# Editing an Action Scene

Today, we are doing a special episode just on my post workflow and techniques thanks to our partners at HP. And yes, HP is a partner for this video, but as you know, HP has been my go-to system since I switched over from Apple 3 years ago.
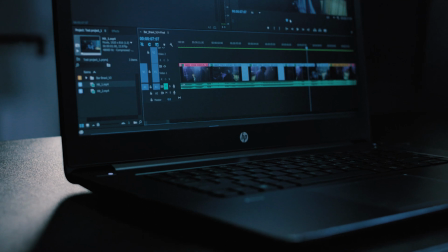Now right here, we have their HP ZBook Studio workstation.
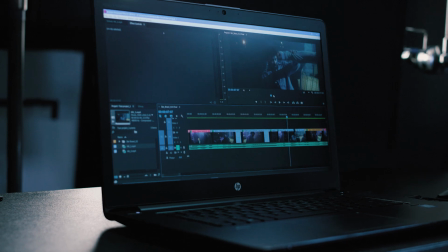This one has their NVIDIA Quadro M1000M with 4 gigs of video RAM and the Intel Xeon E3 1005M processor.
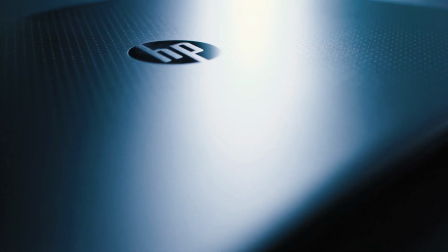It's a crazy little thing, light and fast, but enough with the gear loving, let's jump into the edit.
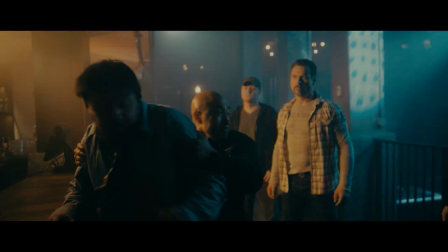What we're gonna be looking at is one of the action scenes we released recently. I cut all of this in Adobe Premiere on an HP,
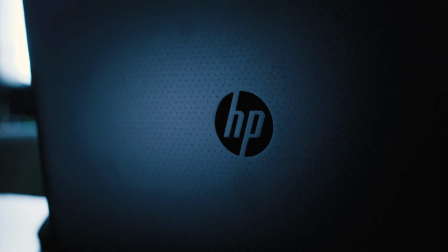and what makes it more interesting is that I'm editing with native 6K red footage right inside of Premiere without any transcoding.
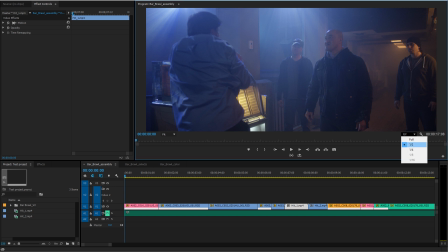Of course, I might drop my playback quality just a little bit since the original is 6K, but even at 1/4,
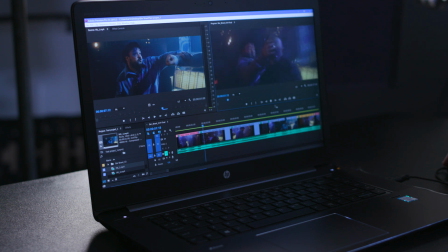it's still looking good, so you aren't having to look at ugly footage while editing since you do have that original 6K file. But jumping right in, what we're going to talk about is not basic editing, but instead some of the techniques I use when editing action to make the most exciting scene possible.
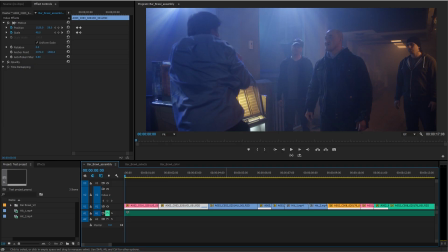So we have this moment here, which I already have assembled, and if we scrub through, you can see my thought process behind how this unfolds.
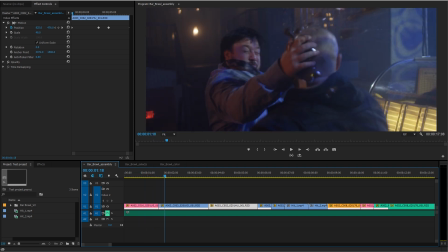Once the baddie swings and gets knocked out by the bottle, we cut to our good guy's reaction of the beer being gone.
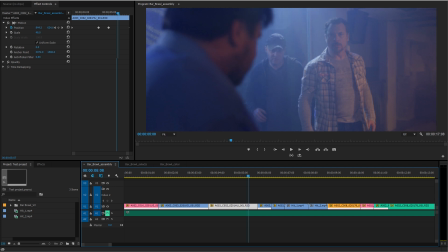Then we get ahead of our hero for a moment as we see the other baddie coming for him. Then we get his reaction to something we don't see, and then we cut to see what he's reacting to.
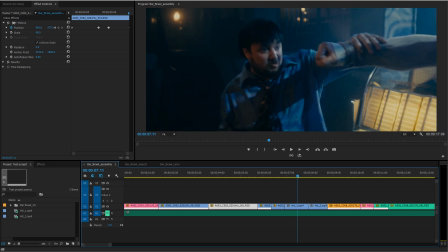So a lot of this buildup is about action, then reaction.
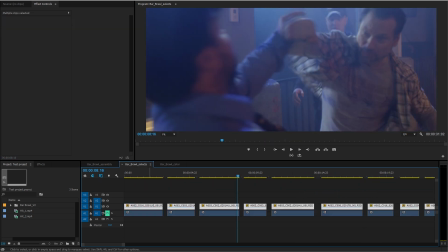And I always do my first draft edit using selects, meaning I have another timeline open here that I have selected the best takes from,
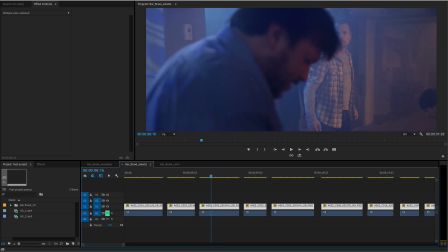and I've also synced my audio to video so I can easily pull from these to edit much quicker once I'm into it. But it's the small invisible things that make up my personal technique for creating an exciting fight scene.
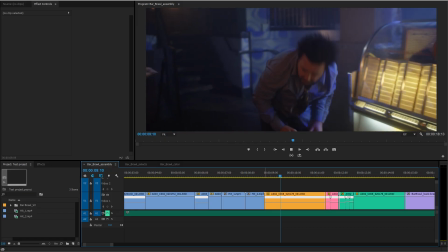First thing is speed ramping. So take this hit here. It looks good as is, but I want to add a bit more intensity to it.
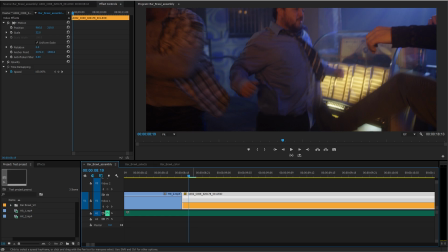So I'll right click here, select time remapping, then go to the point that you want the speed change to start, control click, move to the point you want it to stop, control click again,
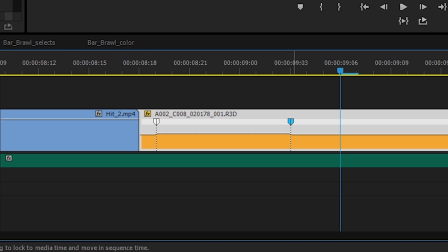then grab and drag to increase the speed. Next, we can grab the handles here and drag them out, and this is going to create a ramp between the speeds to smooth it out if that's what you want.
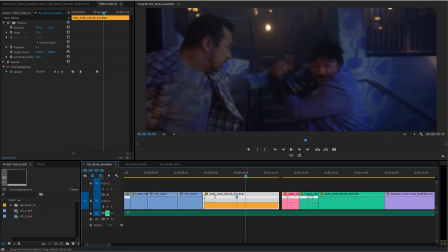Next, I'll go a little further, create more points, and adjust my speed again.
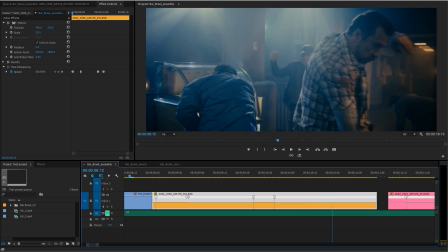The idea here is to speed up small sections, then go right back to normal speed so these speed increases don't become noticeable to the average viewer, but you end up making the fight feel that much more intense. Another thing that you can do is to cut a frame at the impact of a hit.
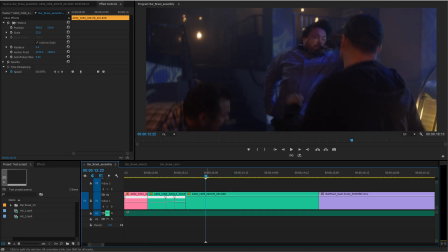So take this hit here. If we go just after the impact and remove one frame, piece it back together,
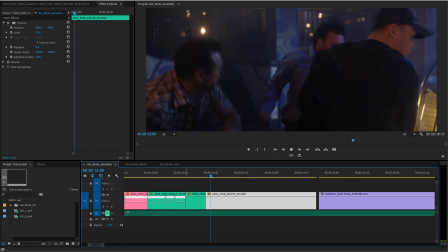we have a subtle and invisible increase in the intensity of that hit since we are skipping a moment in time. And the final of my 3 invisible things is extending limbs. So if we look here at the original shot, we see that at the impact point,
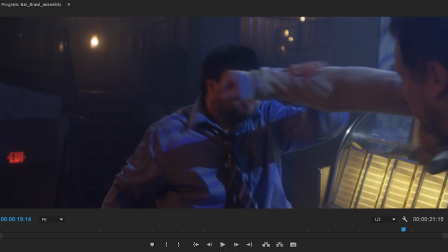the fist looks like it's in front of our hero's face, not making contact, and the reaction is also a frame late.
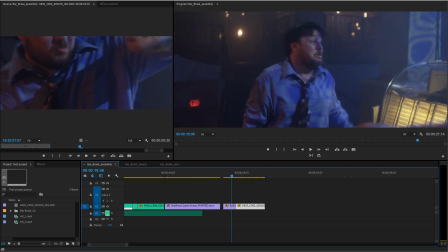So we'll trim out one frame and we have the reaction on time, but we still have the issue of the hit being too low and not selling completely.
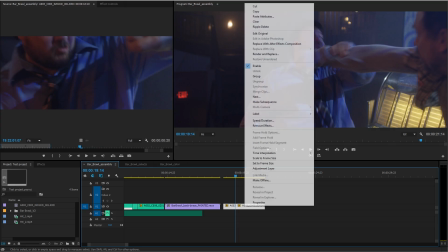But we can fix this. So we will right click and send to After Effects.
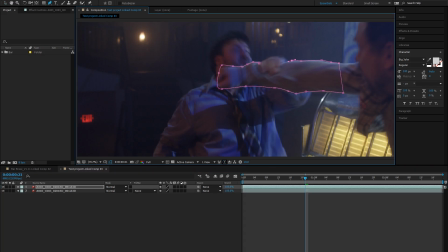Inside of After Effects, I'll duplicate my clip, mask out just the arm, and reposition it to be where I want it to be. Then I'll trim this to 1 frame.
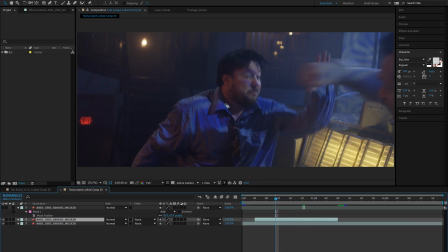Then I'll duplicate the original shot again, trim to 1 frame, make sure it's under the arm layer,
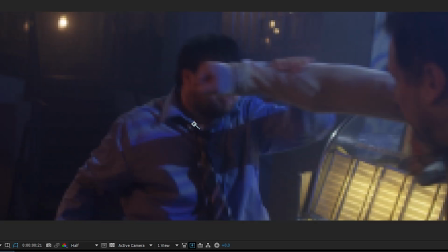then roll to a moment just before the fist covers his face, mask around this area, and adjust it to blend with our shot on the bottom.
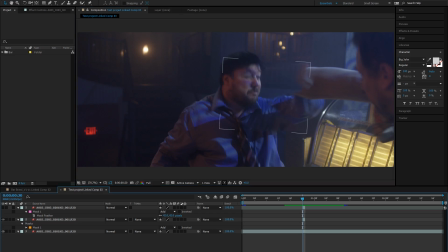So now we have removed the original placement of the fist and relocated it to where it will be a more effective looking hit.
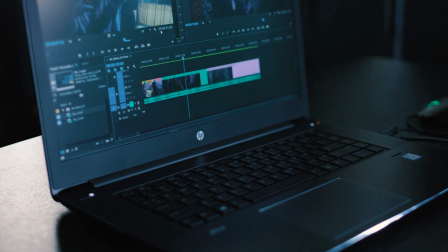And of course, I'm doing all of this on my HP workstation without any lag, which is pretty amazing since I can and have done editing like this in cars and on airplanes.
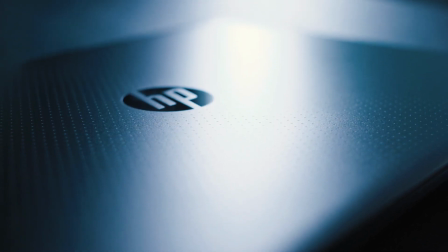It's just really helpful to have the option to be mobile like this. But of course, the final thing that really pulls all of this together is sound, which I like to layer as much of my sound design as I possibly can in Premiere before I move out to Audition,
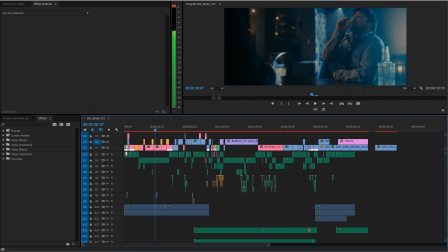editing in my hits and music and keeping them all organized so that all the effects are on specific tracks,
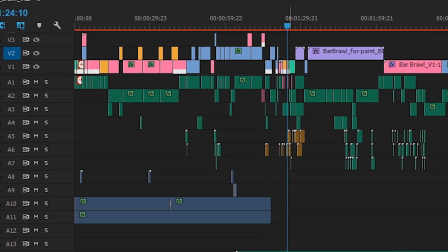production sounds have their own tracks, and of course music has its own track. Then once I have my locked edit, I'll go to Edit, Edit and Audition, and Sequence.
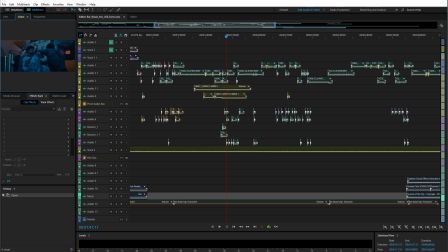And this will send my entire Premiere sequence to Audition, including reference video for me to use while I edit the sound.
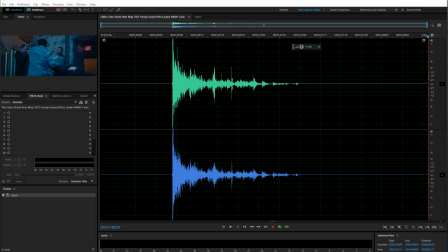For all my hits here, I'm turning them from stereo to mono to make them feel like they were in that space recorded by the location mic.
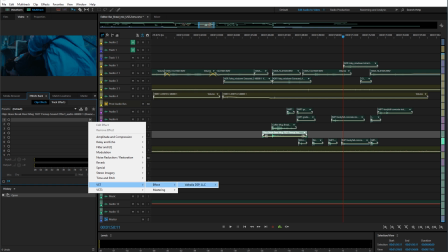And then I'll add reverb to help glue all that to the space as well. My current favorite reverb plugin is Valhalla Room.
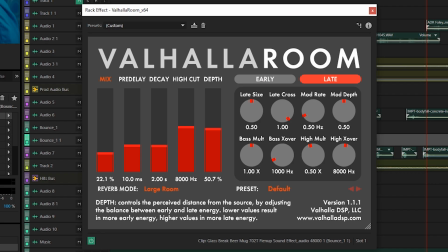Renders a really solid and natural sound, and it's only $50.